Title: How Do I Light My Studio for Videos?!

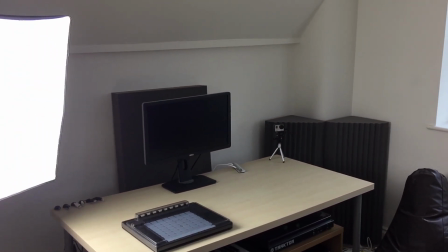(4:07)
I mean, look, when it adjusts to the ambient light, then that over there on the left is crazy. It's like the sun, but it's not.
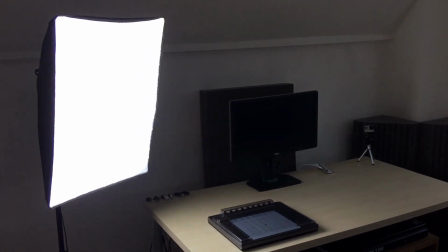(4:14)
It's a softbox. A very cheaply made softbox.
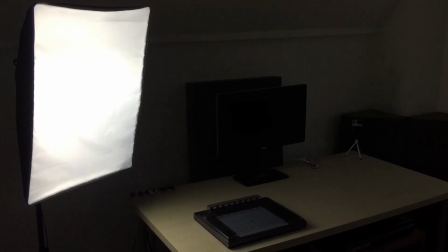(4:19)
I got 2 of these for £100 British. And one of them's already broken, and the other one, this one's kind of broken.
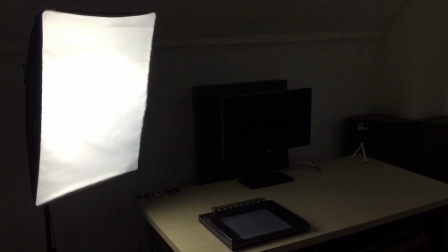(4:27)
That's why I had to plug it in with the plug and not the switches on the back. So cheaply made, but kind of does the job.
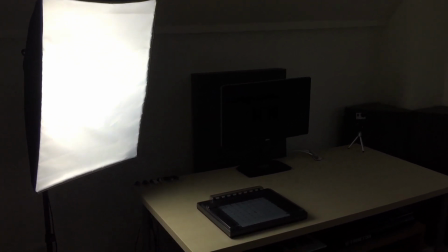(4:33)
So you don't have to buy £400 ones if you don't want to. Just get a £100 set off the Amazon, which I'll maybe include a link below.
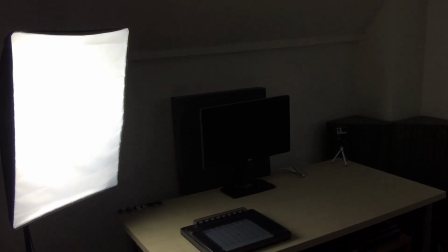(4:40)
If I was clever, I'd include some sort of Amazon affiliate link, but I'm not, so I'm just going to include the link and you can click it if you like.
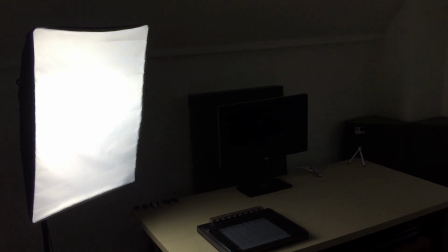(4:46)
Feel free just to send me money for fun though at multiplier@multipliermusic.com. That is my PayPal.
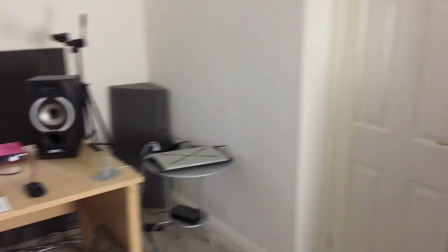(4:51)
Conceptually, the point of the softbox is just to bring up the overall level of light in the room.
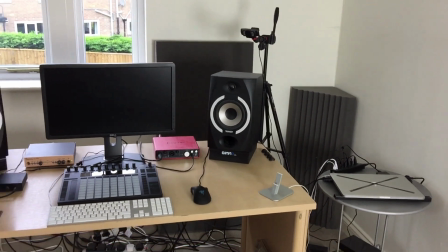(4:56)
As I said, no matter what camera you use, it will work a million times better if there's a lot of light in the room.
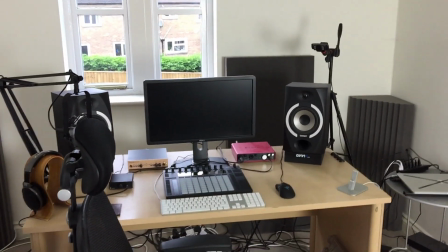(5:01)
What you'll find is if the weather outside is perfect and the sun's in just the right position and you have just the right windows and it's a perfect sunny day,
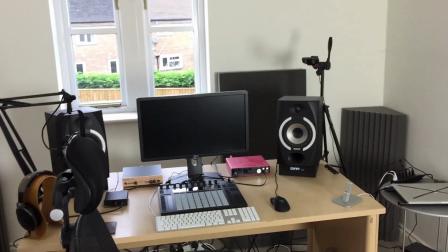(5:09)
or maybe a perfect slightly cloudy day,
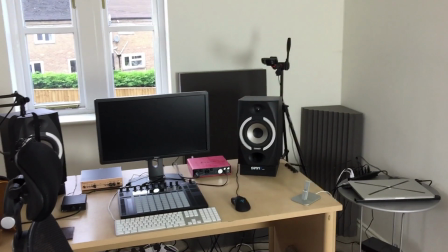(5:11)
and you have your camera set up just so, then it might be pretty good quality, but then as soon as the sun moves behind a cloud or the sun moves around the sky,
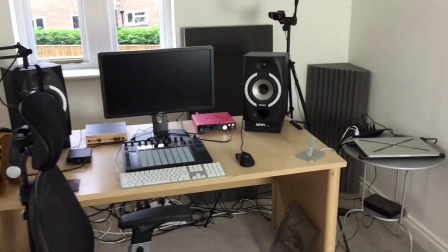(5:19)
all of a sudden the light will be wrong in your room and your overall sort of video you see just
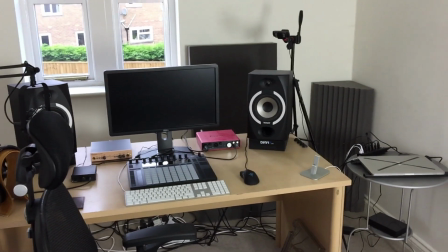(5:24)
won't look very good at all.
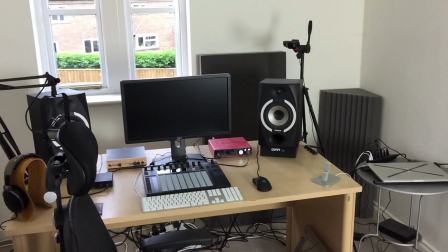(5:26)
Confusingly though, you may not realise if you just use your eyes, because your eyes have a crazy big dynamic range, so if it's bright or if it's not very bright, it looks pretty much the same to us,
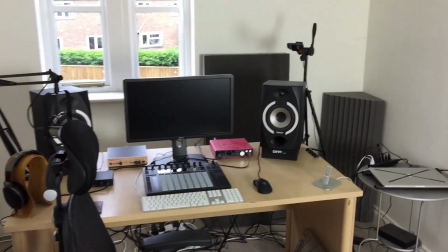(5:35)
but cameras, they're not as clever as human eyes because they're all plastic and computer bits of magic.
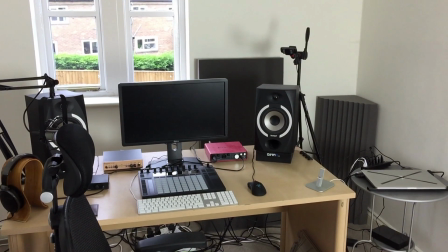(5:40)
So you want to have crazy loads of light.
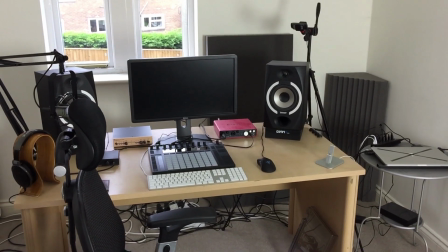(5:43)
And if you don't believe me, think about how expensive film cameras are, or some sort of like mega, hyper, super Hollywood TV show film cameras are.
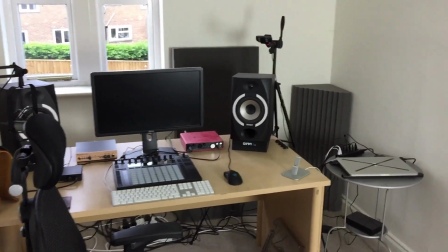(5:50)
Think about how good they are, and the fact that even with those cameras, they still have crazy big bright lights.
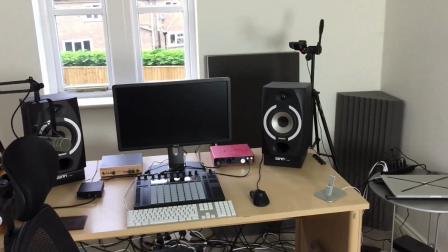(5:55)
And that's because light is absolutely everything when it comes to filming things.
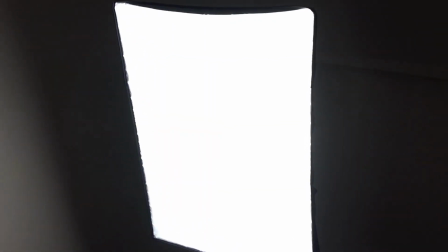(6:00)
And the good thing is, if you do have a good light source, such as a softbox, this one, you can use a pretty cheap camera most of the time.
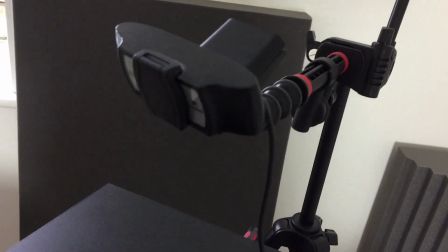(6:07)
I mean, I use this awful webcam. It's still the best webcam you can buy, just you can't ever, I mean, good webcams just don't exist as a product.
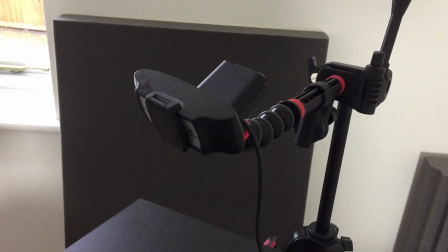(6:14)
I can use this webcam for my screen recording videos. You can bash it, and ignore the bashing, but you can use this and it looks sufficiently good.
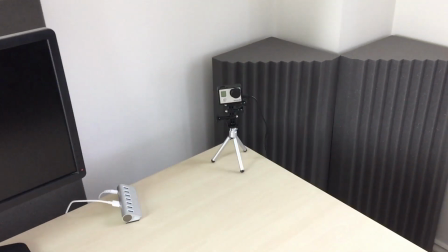(6:22)
And then if I want to get a better sort of quality, I use my GoPro for just sitting down, talking to you about stuff.
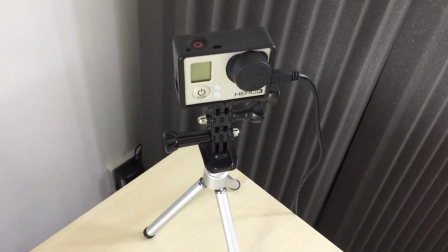(6:28)
And this is about a 3-year-old GoPro. It was the best at the time, but it's a 3-year-old GoPro.
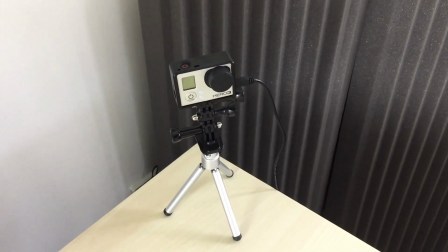(6:33)
And with good light and a little bit of editing, my videos look fantastic. And then that's what that's about.
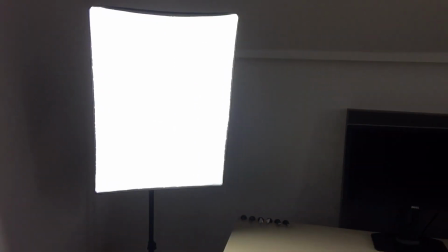(6:39)
Brilliant. Other important knowledge. Now, if you start to do more research on lighting, because maybe you want to step up your game in the filming space,
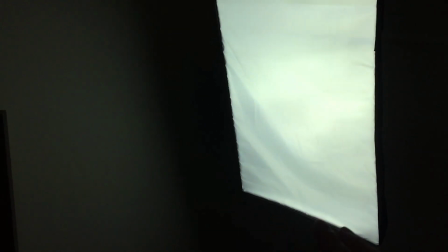(6:48)
you probably realise once you've done a little bit of research that this isn't the best place to put a light.
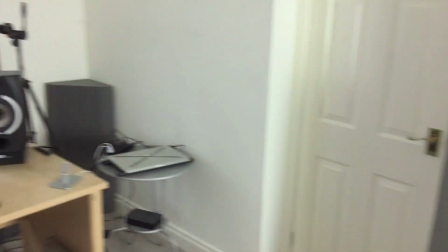(6:53)
The best place to put a light would be in the corners, really.
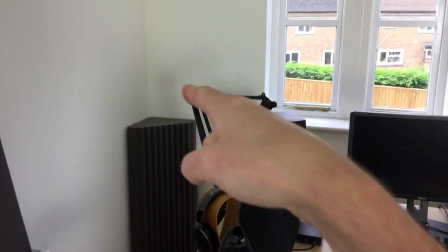(6:56)
So one over there, one quite high up, and then one over on the left, a bit lower down, but not quite as bright as that.
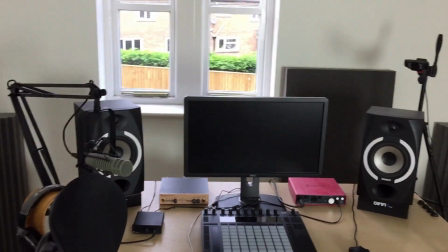(7:03)
So, and then there'd also be one at the back. So if you do have infinite space and infinite money, then you probably have 3 of these things at different sort of brightnesses.
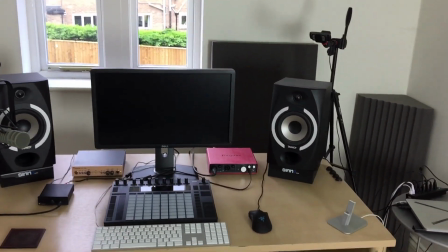(7:11)
But in the real world, where we don't have studios the size of film sets, that's not really an option. So you have to work with what you have to work with.
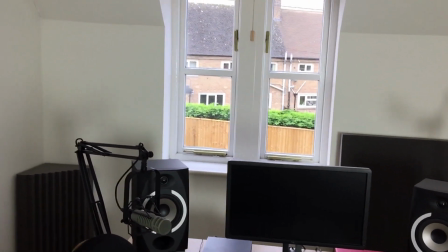(7:17)
In my case, I use that window there just to fill out my face with the light a bit, and then that window there just to fill out the room a bit more with the light,
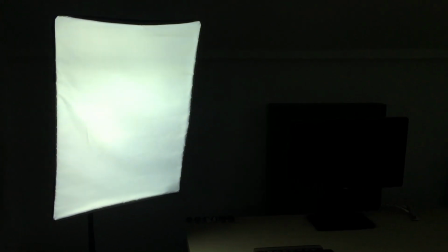(7:24)
and then this here is just a mega brightness bright machine, and that fills the room with even more light, which is amazeballs.
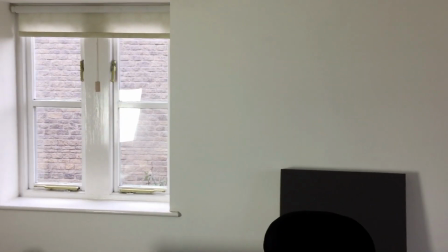(7:32)
Another important note, I'm just full of important information today.
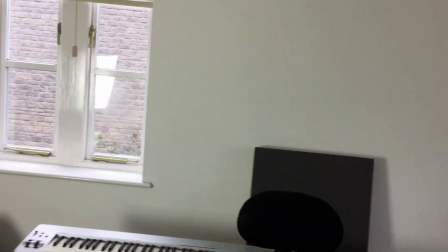(7:35)
My walls are white, and therefore the light bounces around in a much more efficient way and a much more colour neutral way.
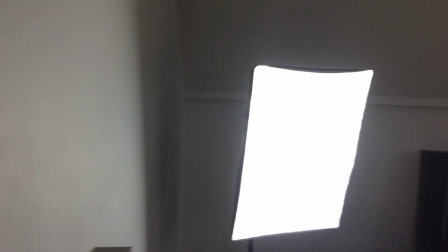(7:42)
If your walls are, say, bright green, then if you have one of these soft boxes,
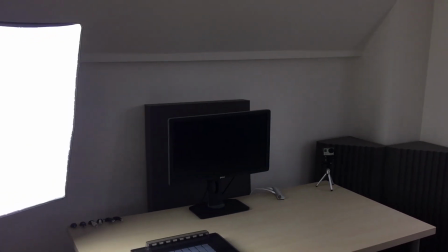(7:47)
everything might look a little bit green, but then again your whole room's bright green, so maybe that's not the biggest dealio in the world.
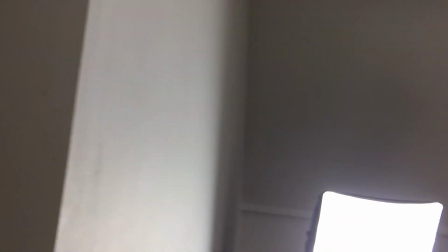(7:53)
But important note though, I thought I'd just put it out there, that the more white wall sort of space you have, the better, because the light ping-pongs around the room, and that is great.
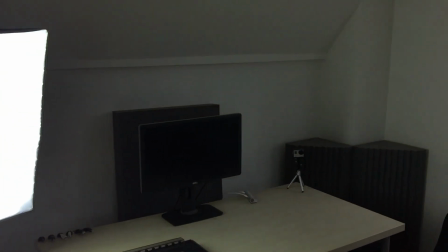(8:02)
But yeah, that is basically how I light my room. Ignoring the rules, lighting myself up from the back, which is the opposite.
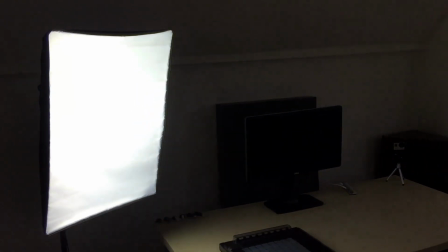(8:08)
Normally you kind of fill in the back, but then light up the person, the object, from the front. But I went from the back, always go in from the back.